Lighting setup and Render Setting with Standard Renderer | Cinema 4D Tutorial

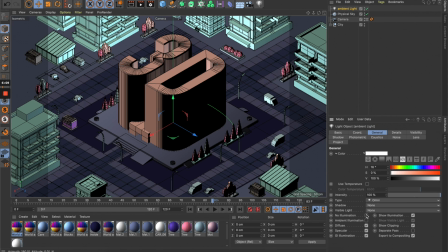244s
So for this one, let's go to general and turn on this ambient illumination.
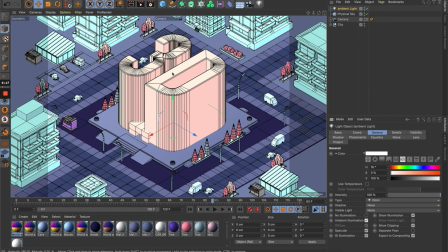253s
So what it does is to lighten up the scene completely, so evenly everywhere. And there's no light source, so we're gonna give this a this kind of colors, maybe a warm color like this.
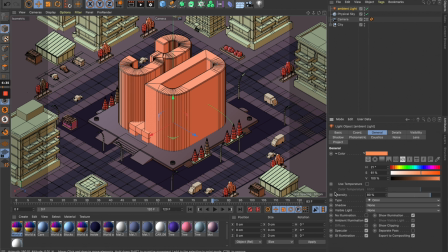270s
Yes, maybe like this, and maybe let's just go with 80% intensity, and let's see how it looks like.
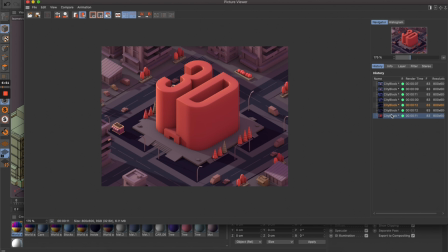281s
Alright, so you can see that it looks a little bit better now, as the ambient light just gives some kind of a lighting up all of these,
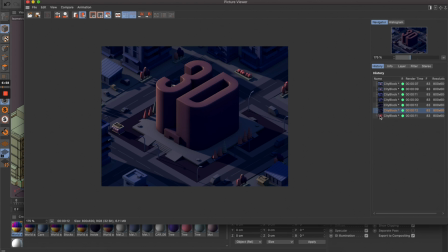290s
you know, it's lighting up all of these dark area here and fill it up with this warm color tint.
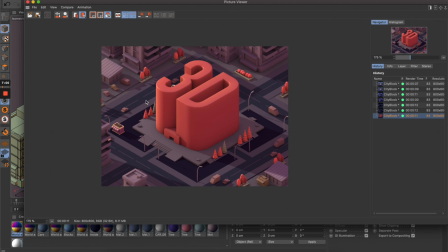298s
So everything looked a little bit more realistic now, a little bit more interesting now.
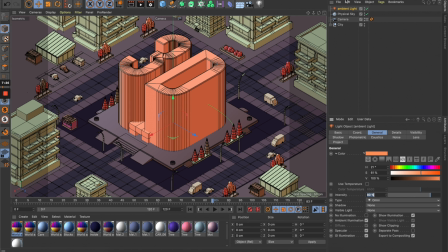303s
So let's get back to this and let's create another light. So this time I'm going to select an area light.
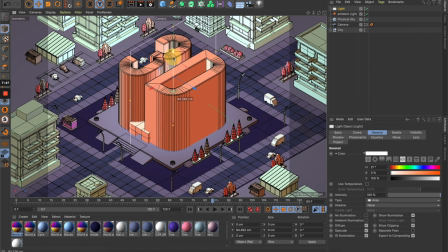312s
So for this one, if I bring it down here and I let me turn off the camera and move it over here.
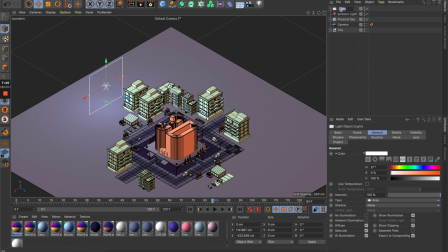322s
So this is going to be a direct sunlight. Alright, so I'm going to maybe adjust this a little bit, move it up a little bit like this.
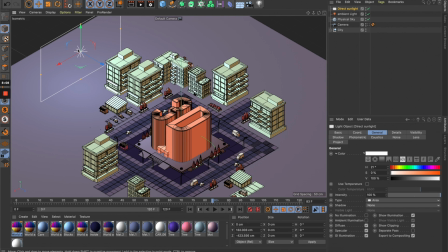336s
So make sure this light is kind of pointing to the same direction at the physical light, the sunlight of the physical sky here. So let's go back to this and let's give it a also a warm colors like this,
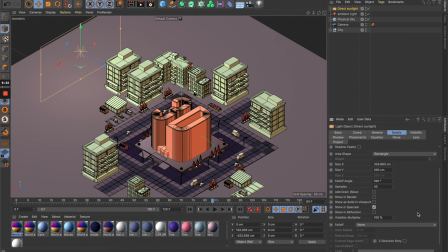357s
and goes to details and scroll down here, and in the fold off section let's turn on this inverse square.
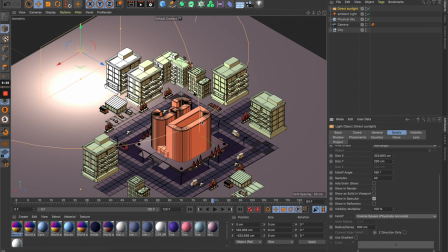365s
Alright, so now it's show you this kind of fall off. So the light, you can control the fall off of the light by just dragging this circle.
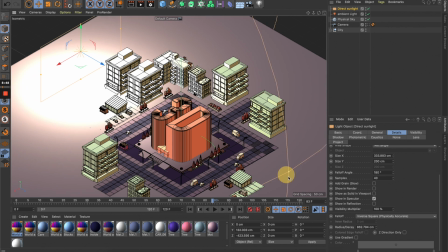374s
So maybe let's make it big like this. Alright, cool. And also you can turn on this Z direction only, so that the light emit in one direction.
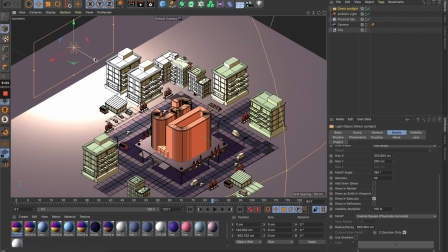387s
So it's a little bit easier to see where the light is pointing to or to. And also one other thing is very important to turn on the shadow of this one. So let's go with area shadows. And alright, so now go back to the camera.
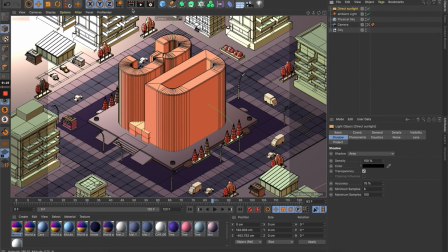404s
Let's turn the camera on. Go back to the view and render to see how it looks like.
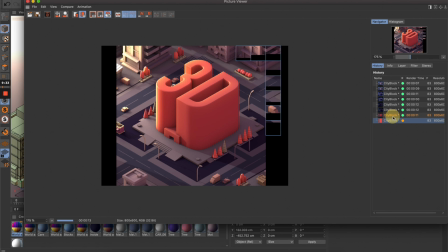410s
Nice. So as you can see that, if you compare with the previous scene, so this direct sunlight is kind of give some extra sunlight from the same direction of the sky. So what it does is it gives very nice highlights on the building and also on this
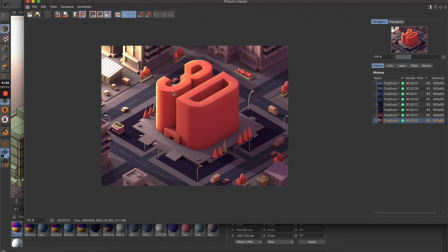428s
hero free block here. As you can see here, it looks okay, but here it looks so much better because the highlight is stronger and you can see the shadow is also stronger.
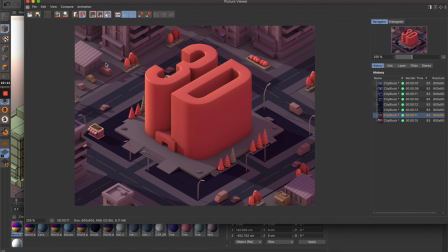439s
And if you look at this, so this only have the hard edge shadows and pretty light,
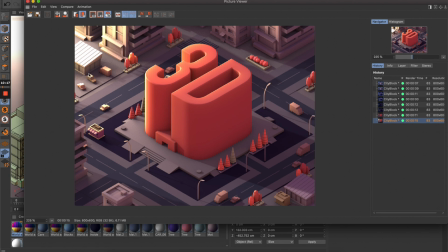445s
but this direction light can give you some more deeper, richer shadow of these kind of areas, so it feels more realistic.
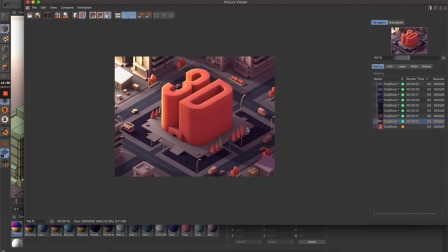456s
So there's one more thing that we can do. So it's a little bit dark on this area, so I wanted to have some kind of an ambient light to lighten up this side of the scene. So super easy.
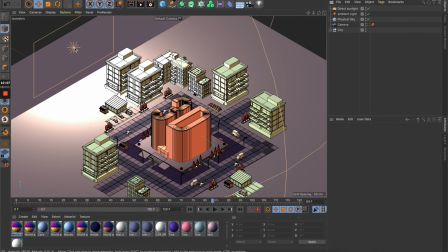473s
So let me just go back out and select this direct sunlight and just duplicate it.
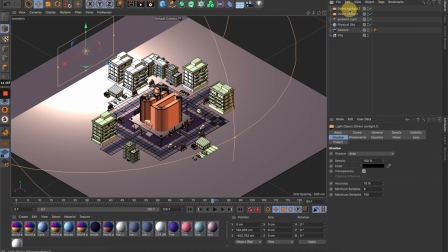482s
Just copy and paste here, and let's call it a blue ambient light.
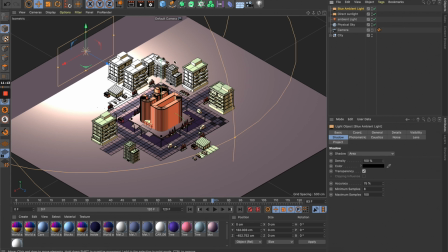491s
Alright, and let's move it
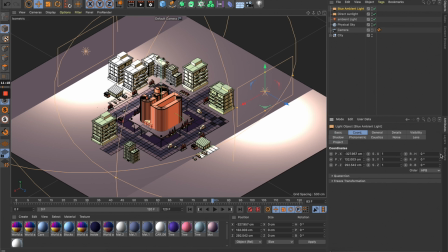495s
over here and go to coordination and rotate it this direction.
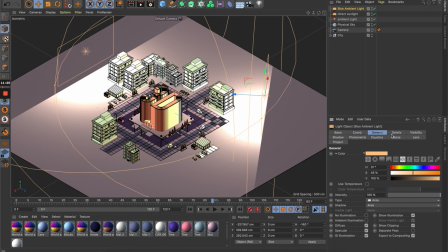501s
Any of this direction will work. Alright, and for this one I'm going to go with this different colors,
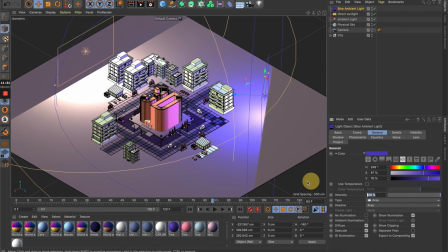509s
a different color like this, and reduce the intensity to 15, maybe something like this. And we don't need the shadow here because it could really overdo everything,
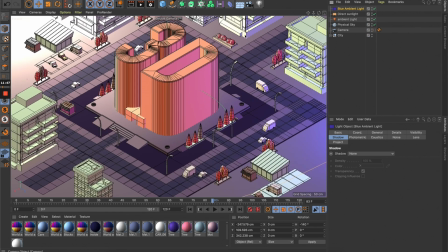523s
so let's turn up the shadows and go back to the camera and render to see how it's affecting the scene.
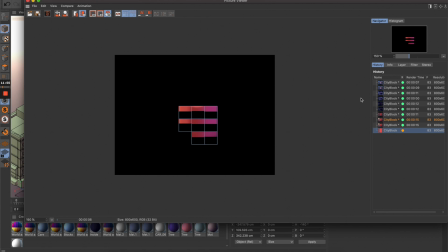532s
So basically the whole process is to playing around with the setting and see what works better.
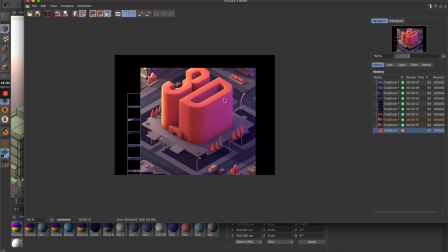539s
Just try with a bunch of different setting, different combination,
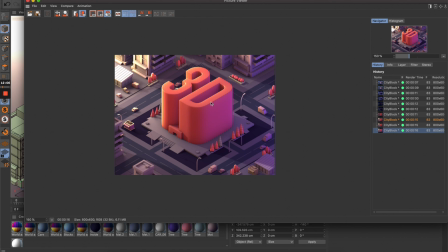543s
and at some point you will get to the result that you feel happy with. So here we are with the next render. If you compare to the previous one, so this one it feel pretty dark here, but this one they have this lighting up, but I think it's a little bit too much.
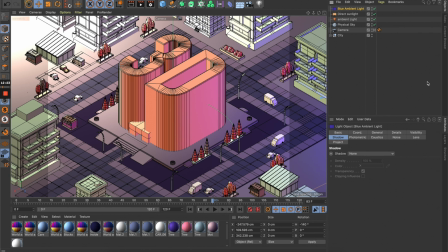560s
So let me just go back here and adjust the setting. Maybe the light is a little bit too blue, like this. Let me just adjust this like this. Alright, so let's see how it looks like.
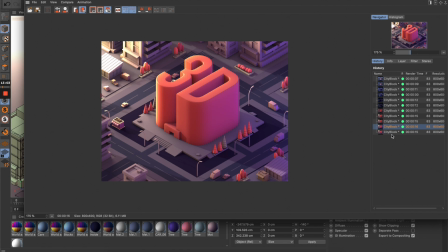578s
Alright, so it feels a little bit more natural here. This is a little bit too blue, this is a little bit more desaturated, which is good.
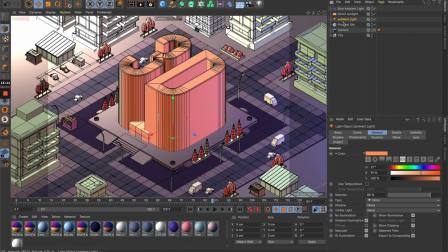588s
You can also, you know, go back to the ambient light and play around with these colors. It's gonna give you a lot of cool results. So Let me just go with a little bit more red here and adjust the
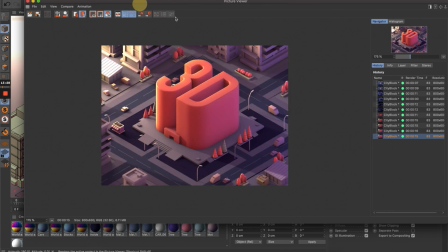603s
saturation a little bit and see how it can make it different.
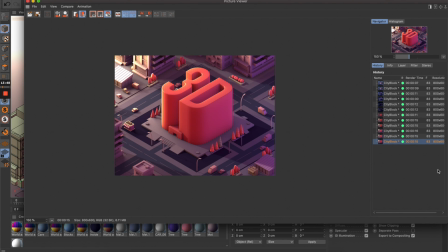608s
So as you can see, with this adjustment that I just did, it kind of give this whole ambient colors a little bit more like a pink purple tint
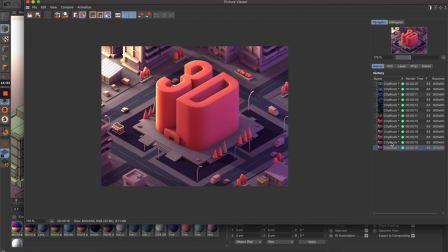621s
compared to this. So I think we can go with this, the color feel a little bit more natural now.
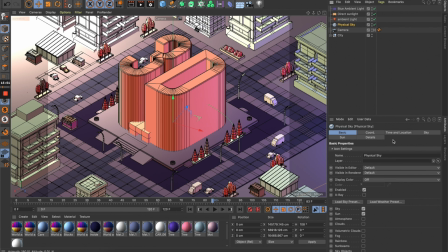628s
Alright, so the other thing that you can do is to play around with this time, this sky and sun setting. There's a lot of setting here, but let me just try with this sun intensity to see how it's affect the scene.
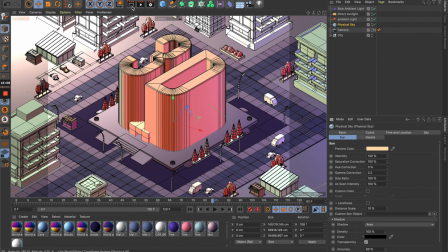644s
So let's bring it up to 140 and see how it look like.
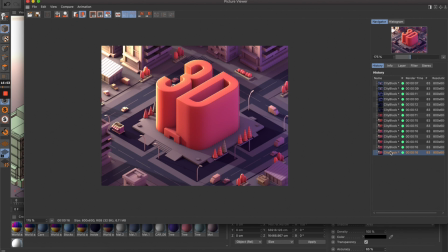649s
Okay, so this look pretty cool. If you compare it to previous renders, it kind of give a some kind of extra light on this this surface, top surface here, to make it maybe pop out a little bit more. So I think this is basically it.
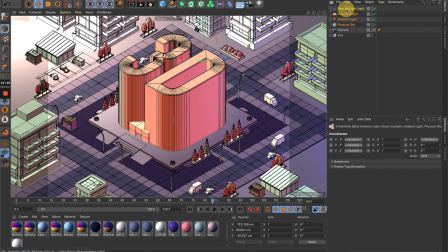666s
You can totally just play around with all of these four lights. Next thing that I want to talk about is to
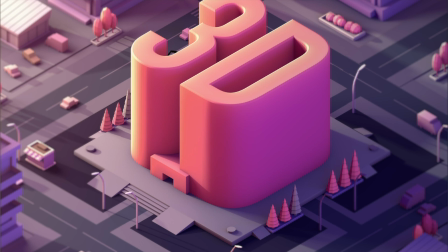674s
just want to share one trick to make the depth of field that you see on my final result. Normally that people would do it in 3D using the physical renderer and the camera with some kind of different setting,
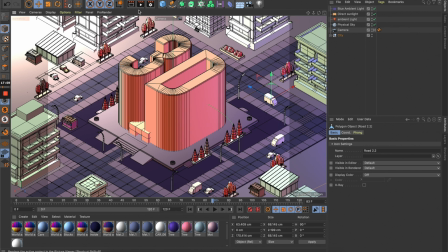691s
but it also come with the consequence that it's gonna increase the render time. For this case, I use this simple trick with After Effects. So let me just open After Effects and show you real quick. So here we are in After Effects.
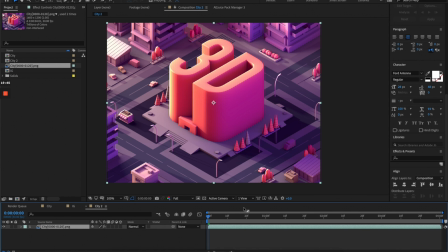706s
So I imported this PNG sequence here, so you can see the animation with the cars moving around. So in order to make the depth of field effect, all you have to do is to create a adjustment layer
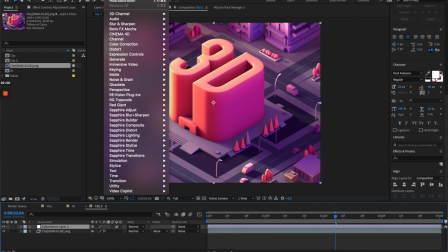723s
and give this a effect blurry effect.
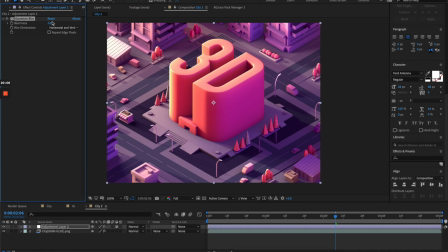728s
So let's go with Gaussian blur. Gaussian blur and increase the blurriness any way you want. Maybe let's go with like maybe 26.